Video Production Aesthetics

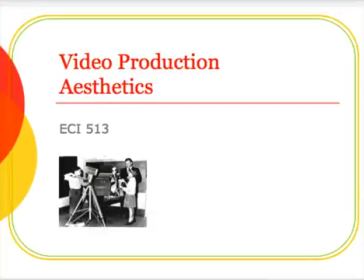[0:01]
Hello everyone, in this presentation we're going to be talking about video production aesthetics and some of the camera shots and moves that you can employ to make your video projects more interesting and professional looking as well.
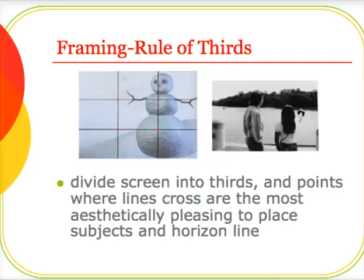[0:13]
We'll start by talking a little bit about the rule of thirds. This is a framing concept. Essentially it says if you hypothetically divide your screen into thirds, the points where the lines cross are the most aesthetically pleasing places to put your subjects in that field of view.
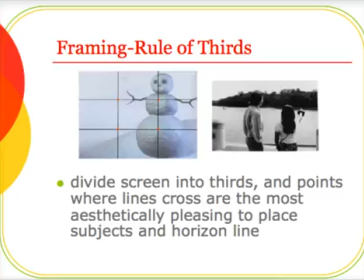[0:31]
You can see in the scene there on the right hand side, the two subjects are placed on those two vertical lines, and the horizon line is placed on the top sort of horizontal line, so it's well framed according to this principle of the rule of thirds.
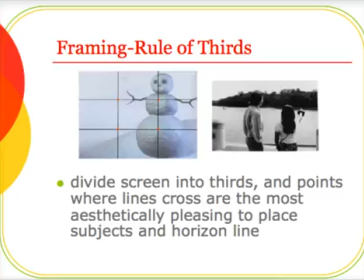[0:47]
So that's something to keep in mind as you frame your scenes when you're creating videos.
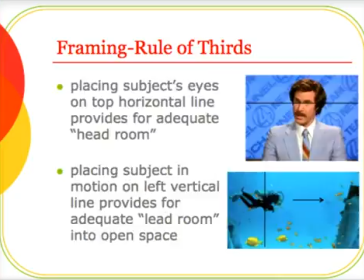[0:54]
Placing a subject's eyes on the top horizontal line is another good technique. It provides adequate space or headroom. Placing a subject that's actually in motion on the left vertical line provides for adequate lead room into an open space.
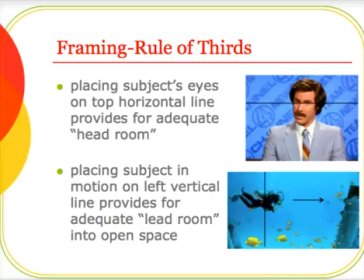[1:09]
You wouldn't want to have that diver on the rightmost vertical line because it would look like he was going out of the scene of view, if you will. So anyone in motion should at least start on that leftmost vertical line to provide for that lead room.
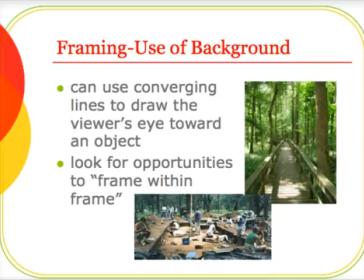[1:26]
You can also frame with a background. You can use what they call converging lines, which draw an eye toward an object. In that scene there on the right-hand side, it shows the walkway and the fencing sort of converging toward the end point.
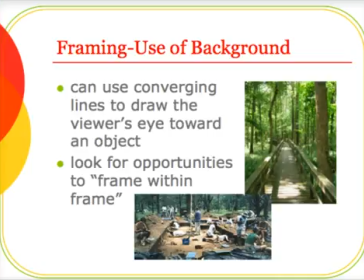[1:42]
If you had somebody you wanted to emphasize, putting them in the middle of that scene, it would clearly draw the eye toward the person in the middle of the walkway there. You can also look for opportunities to frame within a frame. As you see in that scene there at the bottom, you've got sort of an archaeological dig site,
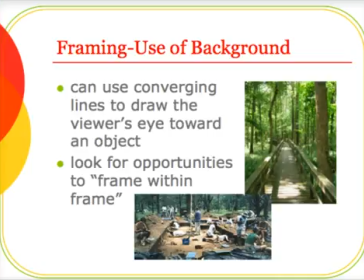[2:00]
and since part of that site has been dug out, that provided a good opportunity to sort of frame the scene of view, if you will, and the eye would sort of be drawn toward the middle of that pit where a lot of the action is going on.
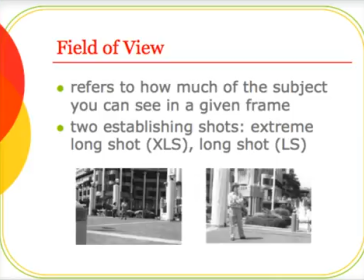[2:15]
The field of view is something. This refers to how much of a subject you can see in a given frame. There's two establishing shots that you can employ in your video projects. And an extreme long shot is as shown there in the left-hand image there at the bottom, very backed off of the subject.
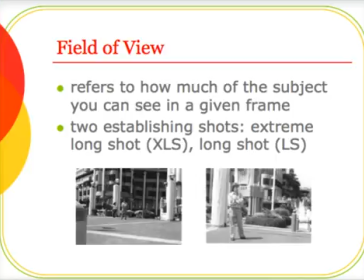[2:31]
A long shot is still backed off of the subject, but not quite as far. Excuse me.
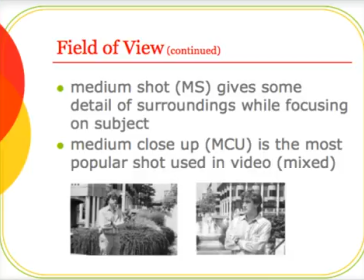[2:38]
The medium shot gives some detail of the surroundings while focusing on the subject, and that's what's shown there on the left-hand side. And the medium close-up is the most popular shot used in the video. Sort of a mixed shot.
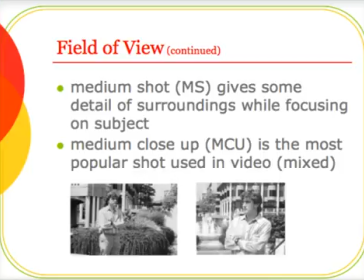[2:52]
It shows a bit of a close-up of the person, but also a little bit of the background as well. Zoomed in a little bit further.
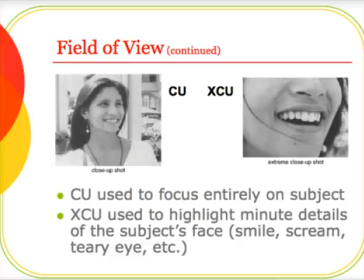[2:59]
The close-up is used to focus entirely on the subject's sort of their head area and shoulders. The extreme close-up, on the other hand, is used to highlight some very minute details of the subject's face, like a smile or a scream or a teary eye, something like that. So a lot of times when you see professional storyboards,
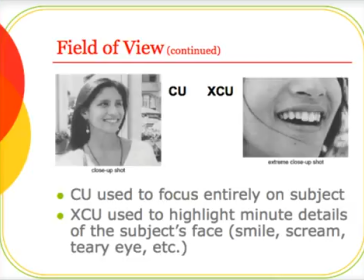[3:18]
they will have cues for the people who are operating cameras to to do extreme close-up or middle close-up, that kind of thing.
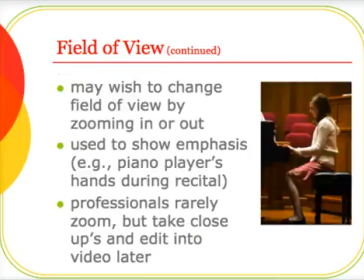[3:26]
You may wish to change your field of view by zooming in or out. Zooming can be used to show emphasis, like if a piano player is having a recital, you can zoom in on their hands. You should note, however, that professionals rarely zoom in their video projects, but
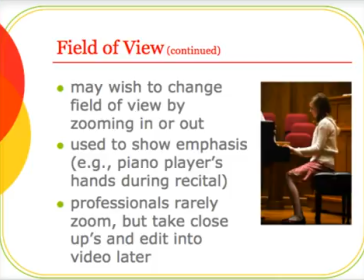[3:41]
they tend to take close-ups with a second camera and might edit that into the overall video at a later time.
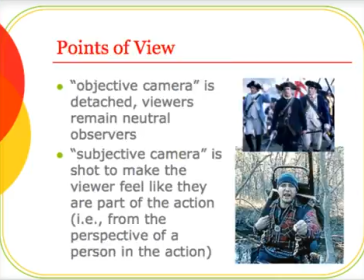[3:47]
So zooming is not something that professionals use very widely. Points of view is another aesthetic concept to keep in mind. An objective camera refers to filming from a detached viewpoint.
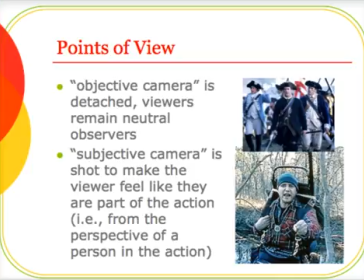[4:01]
The viewer remains neutral observers. A lot of professional Hollywood films, like The Patriot that you see there, are filmed from an objective camera.